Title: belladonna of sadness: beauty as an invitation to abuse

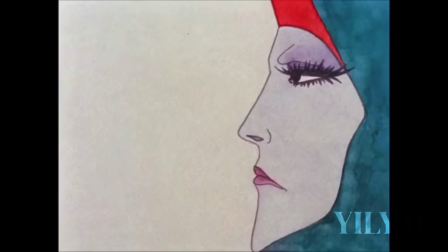986s
Because Jeanne's green cloak is symbolic of her power, the lady ship has her page challenged Jeanne's power by slashing her green cloak.
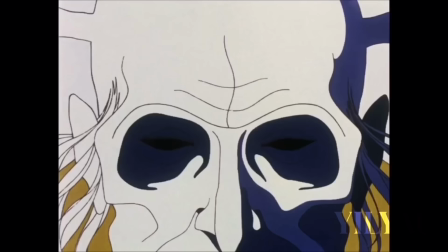993s
As Jeanne loses more of her green cloak, the villagers turn against her, with each slash stripping Jeanne of her power.
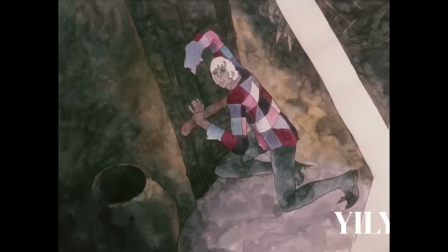1000s
Running from the mob, Jeanne tries to return home to Jeanne, but he ignores her desperate cries for help and refuses to open the door.
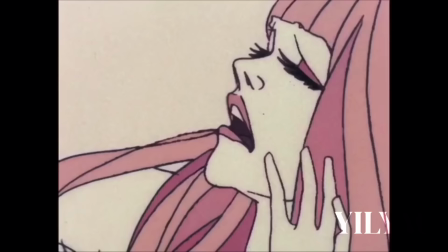1008s
She is assaulted once again.
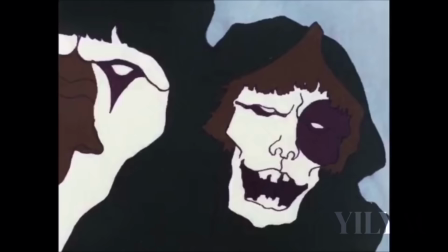1010s
The baron's wife wishes to have her executed, suspecting her to be a witch, but the local priest advises against this,
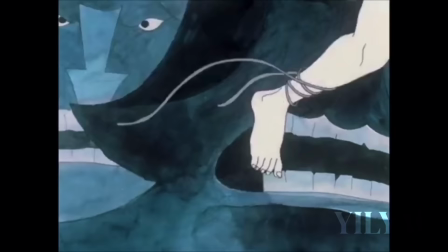1018s
explaining that if a witch is burned whilst her soul still belongs to the devil,
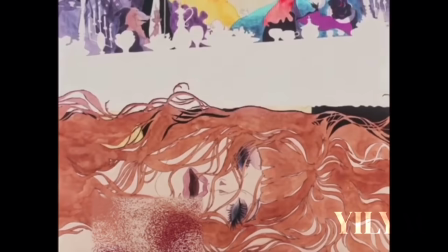1022s
and her pride is haughty, the evil in her spirit might spread around like sparks from a fire to all those around.
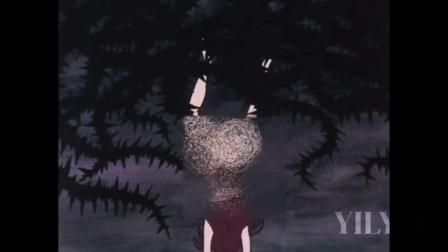1029s
Jeanne takes her limp, beaten body, crawls her way to the wilderness and flees.
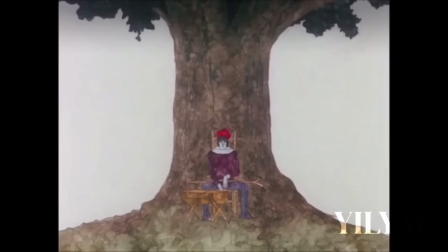1034s
Something worthy of note here is that women are depicted as being more level-headed than their male partners.
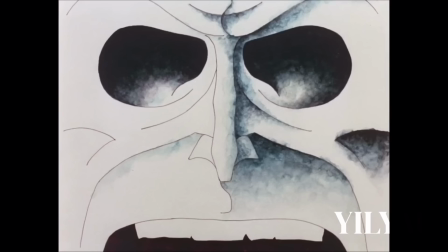1041s
For instance, when the Baron becomes dissatisfied with Jeanne's performance,
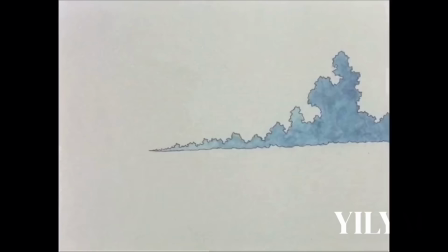1045s
he fires him but also cuts off his right hand, creating yet another crippled drunk in town.
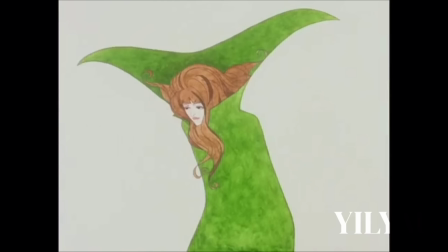1051s
However, when his wife becomes unsatisfied with Jeanne's performance,
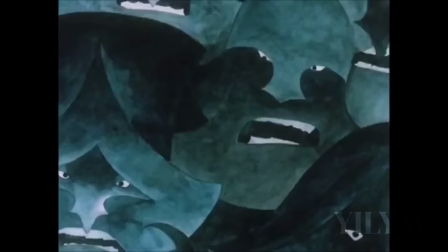1055s
she efficiently disagrees with Jeanne, successfully banishes her from town, beaten and left for dead.
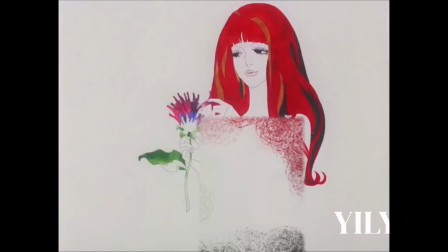1061s
Whilst the men hastily handled their situations without having much foresight, the women are conniving and tactful when it comes to solving their problems.
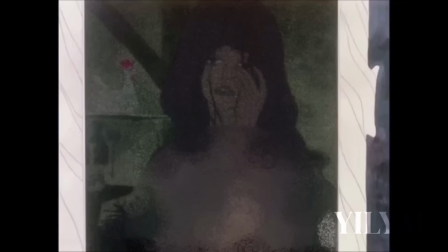1069s
And whilst Jeanne got buried in his emotions, Jeanne used her emotions as fuel for motivation.
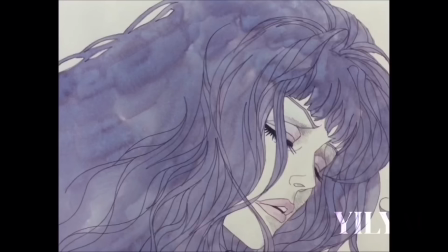1076s
In her exile, the devil appears once more and Jeanne, at last,
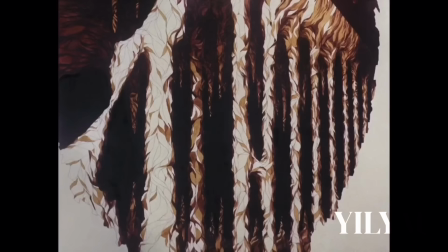1080s
with the devil and wilderness treating her better than anyone else has, willingly submits her soul to him.
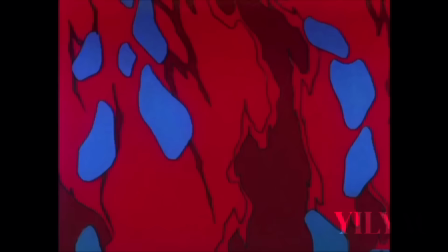1086s
When the two begin intercourse, the devil, now gigantic, completely engulfs her until she disappears into a sea of visual madness.
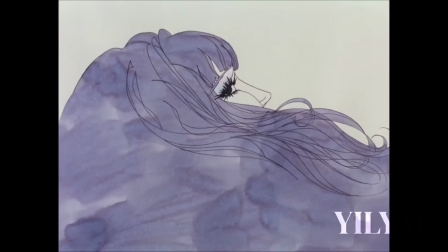1093s
This could be an allegory for the emotional tolls the act can have on the inexperienced,
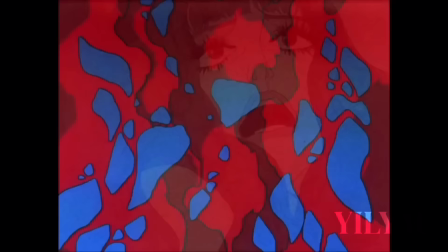1099s
quickly getting out of hand and overwhelming those who aren't ready.
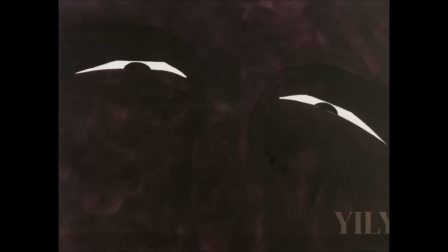1103s
A dahlia flower blooms, filling the frame by directly suggesting the forms of a vulva.
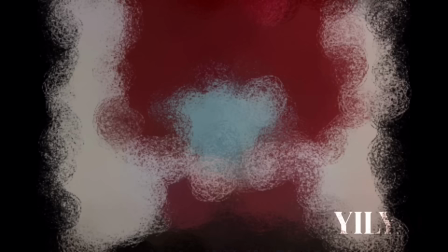1108s
This fades, revealing Jeanne's legs, her hair in the shape of the dahlia.
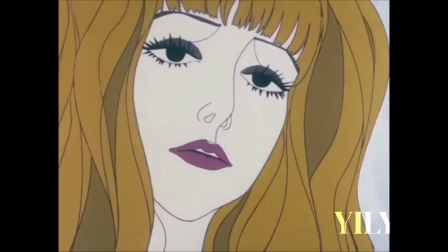1113s
Soon, the lines of the figure become less concentrated, blending, morphing and fading in and out of the devil's colouring.
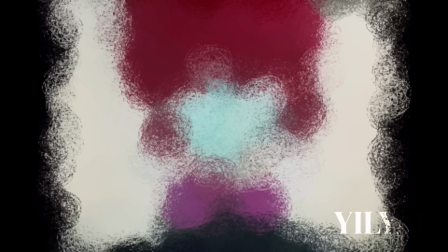1120s
The contrast in colour here is at one of its strongest, with the devil being varying shades of red and brown, with deep blues filling the background.
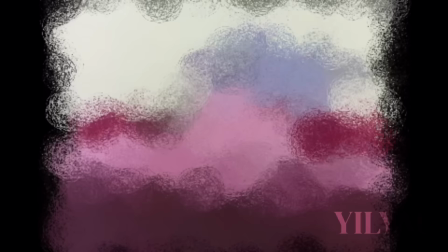1128s
Meanwhile, Jeanne features purples and yellows eventually blending into the devil's colours as she succumbs to his will.
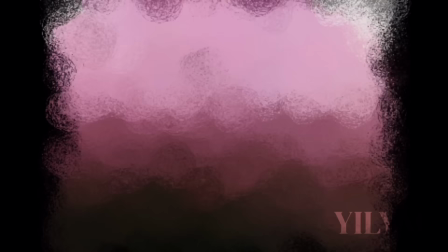1135s
This scene spotlights the feminist V exploitation debate once again.
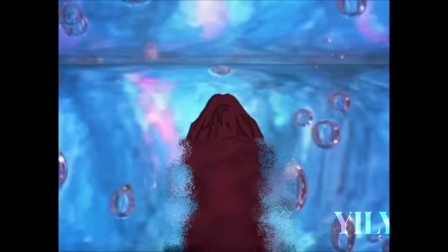1138s
The segment could be read as negating any agency Jeanne may have had as her actions are to fulfil the devil's desires rather than her own.
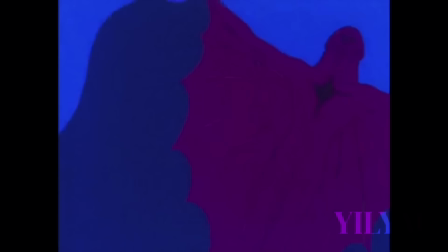1146s
He wishes to take on an evil soul and exact revenge, actions that are out of character and at odds with her earlier domestic desires.
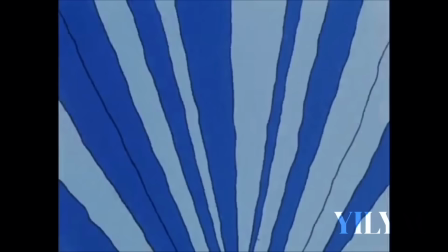1155s
Images of modern society flash across the screen, implying that our choices lead to the construction of our current society.
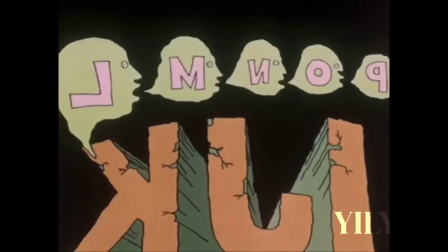1162s
Jeanne then emerges with crimson red hair following the intense encounter.
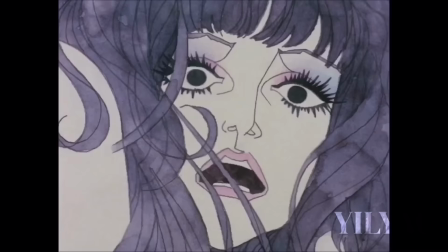1167s
Ceding fully to the devil, Jeanne transforms into a witch whilst declaring her desire to become a horrifying woman.
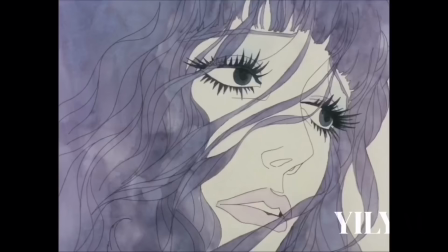1174s
The presence of butterflies is symbolic of this metamorphosis.
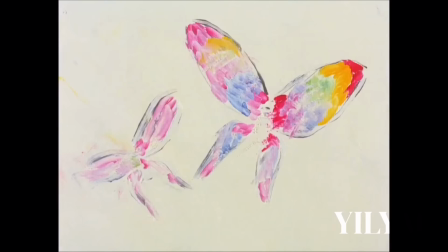1178s
Jeanne's idea of empowerment at this point in the narrative is to reject the physical appearance which has been credited as an invitation to abuse.
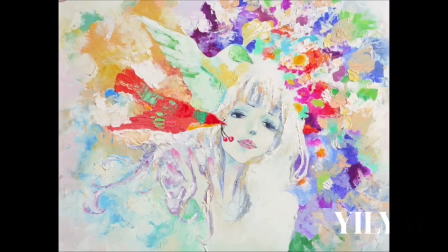1187s
Despite this, Jeanne is surprised by becoming even more beautiful than God following their pact, and not the grotesque witch she desired.
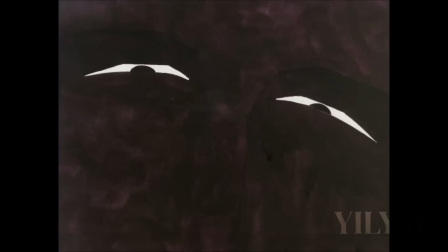1195s
The Devil counters Jeanne's contempt with her new physique, asking her the simple question, who says anger and hatred are ugly?
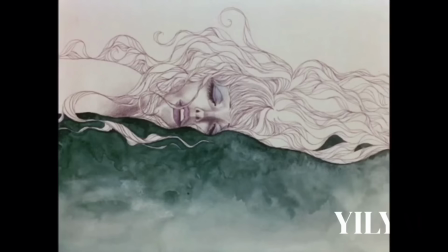1204s
This bears great significance, signalling a turning point in Jeanne's character arc.
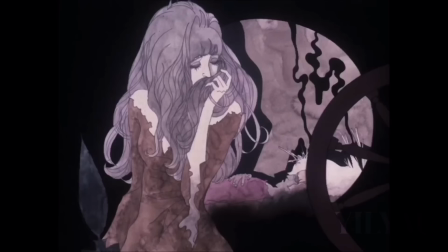1209s
Up until this point, Jeanne's physical appearance has been consistently at the disposal of her abusers.
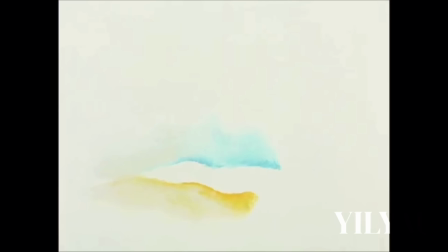1216s
She thought redemption would be to renounce this beauty, but her transformation subverts both her own and the audience's expectations.
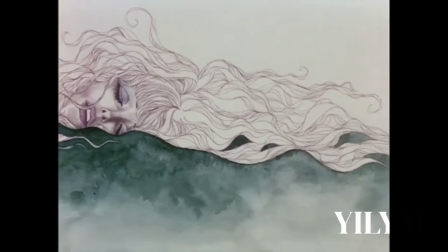1225s
Rather, it allows Jeanne to reclaim and weaponise her beauty, placing her in a position of power.